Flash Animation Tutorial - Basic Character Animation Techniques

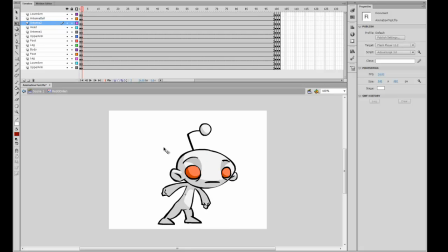741s
So it's kind of an expression change between the two. So let's go ahead and go into that head. Now once again, that head was on the first symbol, or sorry, rather the first frame.
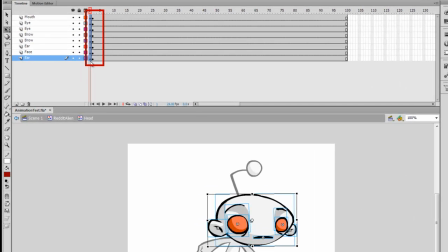752s
So if you can see, I can just hold that head, hold Alt, and drag it over 2 frames.
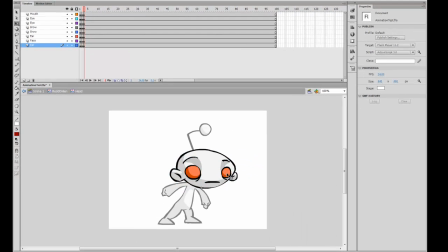758s
So now the third frame is going to be the frame I can manipulate to change that head frame.
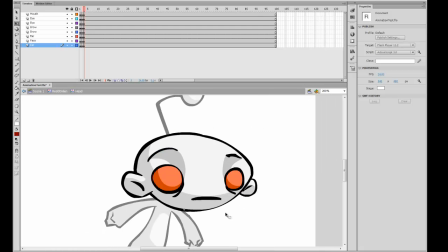763s
Now I want you guys to be very wary.
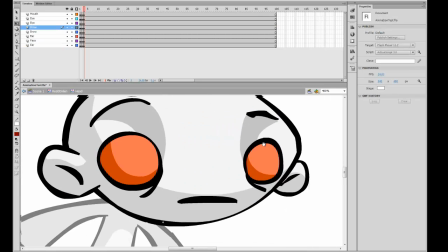766s
If you go into a symbol, let's say I go into the eye symbol, or the eyebrow symbol, and I have the drawing of the eyebrow over here.
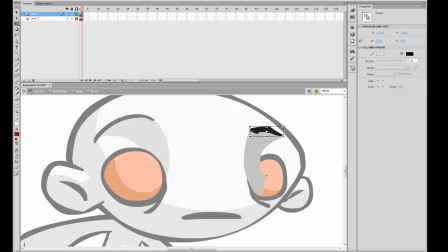775s
If I go ahead and I manipulate the eyebrow over here on the second frame, because this is the second eyebrow, right, and I do stuff like that to it, and I rotate it, right, and I do all kinds of weird stuff to it to change it to the way I like
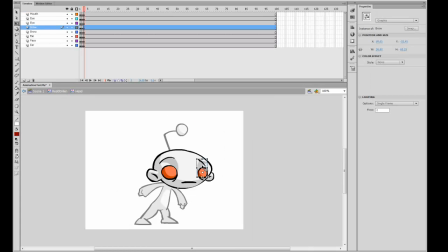790s
it. If I go out of that symbol, and it looks fine in that frame, but if I go back to my first frame, you'll notice that I changed it also on the first frame.
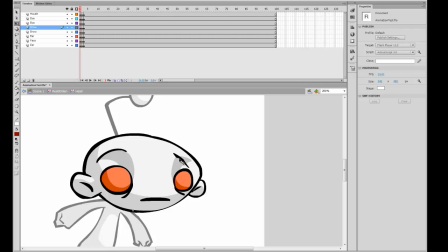798s
That's not the original eyebrow that I had on the first frame here, and that's because I changed the eyebrow's second frame over. So it's going to change all the animations where the eyebrow is on the second frame. You're going to want to not do that. Every time you make a new symbol, you want it to be on a new blank frame. So let's undo all that.
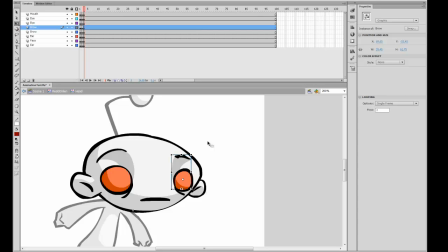819s
And let's actually go ahead and make a new eyebrow the proper way. So now on this frame, I'm going to go into that eyebrow.
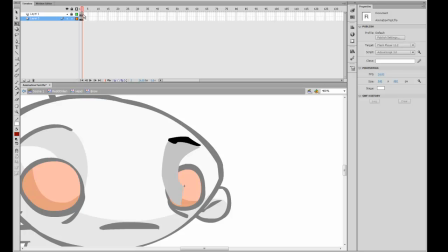826s
I'm going to make another blank frame, or I could just copy both of those over. And here on this frame 3, I can go ahead and manipulate the eyebrow however I'd like.
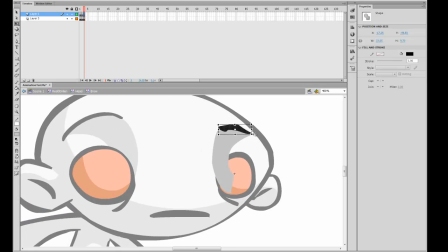839s
So for this one, I wanted, like I said, to be determined, kind of angry. So I'm going to bring his eyebrow down, right? His eyebrow shadow, I can kind of rotate or erase or however I want to manipulate it. This is all up to you. Right now I'm kind of picking the fastest approach out of it. So that's kind of like the angry eyebrow.
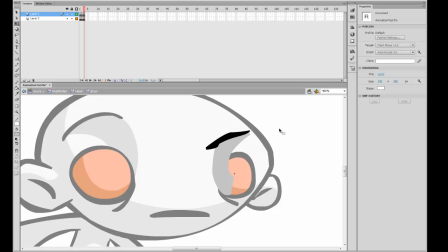857s
And the reason I didn't just skew the whole eyebrow outside of the layer like I did on frame 2 of the animation is because I'm going to add a little bit more to the eyebrow. I'm going to get some black, and on frame 3, make sure I'm on frame 3, I'm going to add kind of like the wrinkles of being a mad eyebrow.
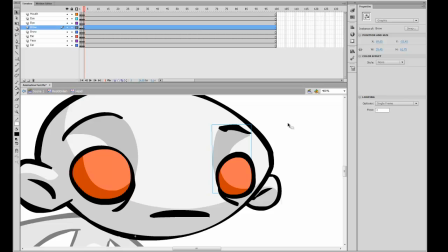873s
I'm going to go back out, and now once again it popped back because my first is not set to 3 because that's the frame I set it on.
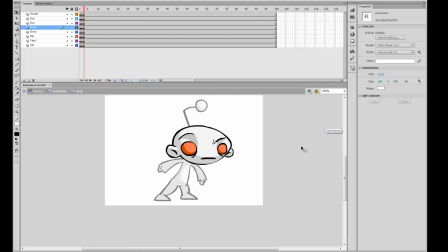880s
And there you go, I have the mad eyebrow. Right now it's only one mad eyebrow. We're going to want 2 mad eyebrows.
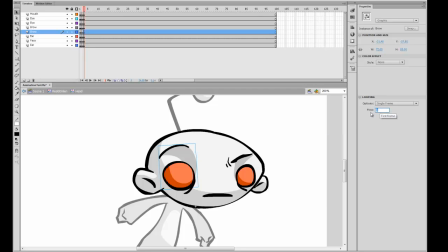885s
So let's go back into this one. Now, you know what I could do? I could try testing frame 3 on this one too to see what happens. And hey, you know, it doesn't look that bad. I could actually go ahead and keep that. So once again, change it to frame 3. And I'm going to grow it out a bit. So I'm going to scale it out, kind of drag it down.
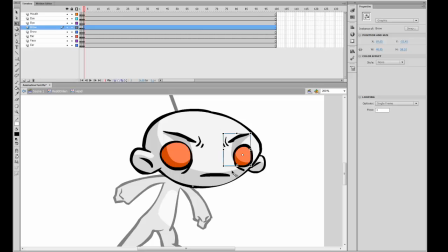904s
So what do you know? I changed the second eyebrow and it looks great on the first eyebrow. That's kind of like the bonus of copying your symbols onto the other side of the face or the other side of the body. As you could see, if you look at my lower arm and hand symbol, it's the same as this symbol over here.
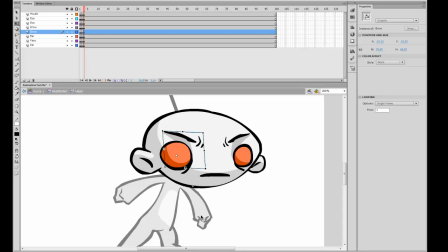920s
So if you make a hand on here, it might look great on the hand over here too. So it's good to have.
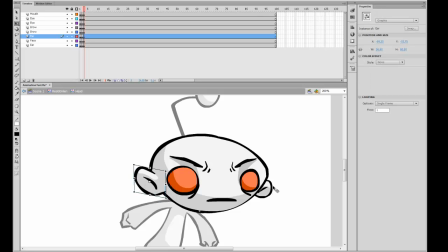925s
Now for the angry, I'm going to kind of raise his ears out a bit because it is kind of angrier looking.
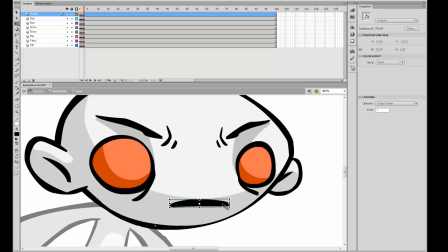934s
And for the mouth, I could do a bunch of things. I could draw a new mouth like I did before, or maybe I could try to manipulate this mouth so kind of like
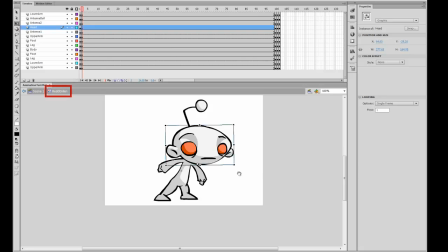943s
looks nice, and I think that looks great. And when I popped out of that symbol, right now I'm in the Reddit alien layer.
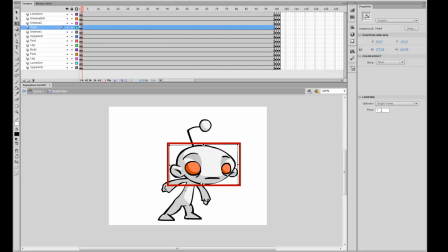950s
Once again, that face went back because I'm not on frame 3 it was. There you go. And for the antenna over here, maybe I'll have it a little bit higher or something. We'll see how that looks. So now if I press the left or right arrow, I can kind of scrub between the two.
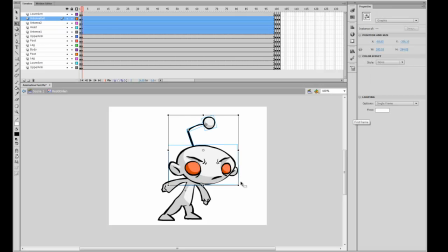968s
And I can kind of see I want the head kind of tilted a bit more. I think that looks kind of nice. Right? I'm going to kind of take the whole body and skew it a little bit. And I do that a lot. That's kind of like my signature thing.
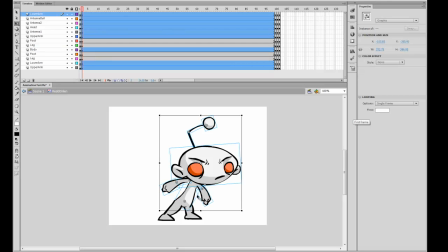985s
I kind of skew everything a little bit, and it kind of adds a little bit of the more classical feel I feel when you do that.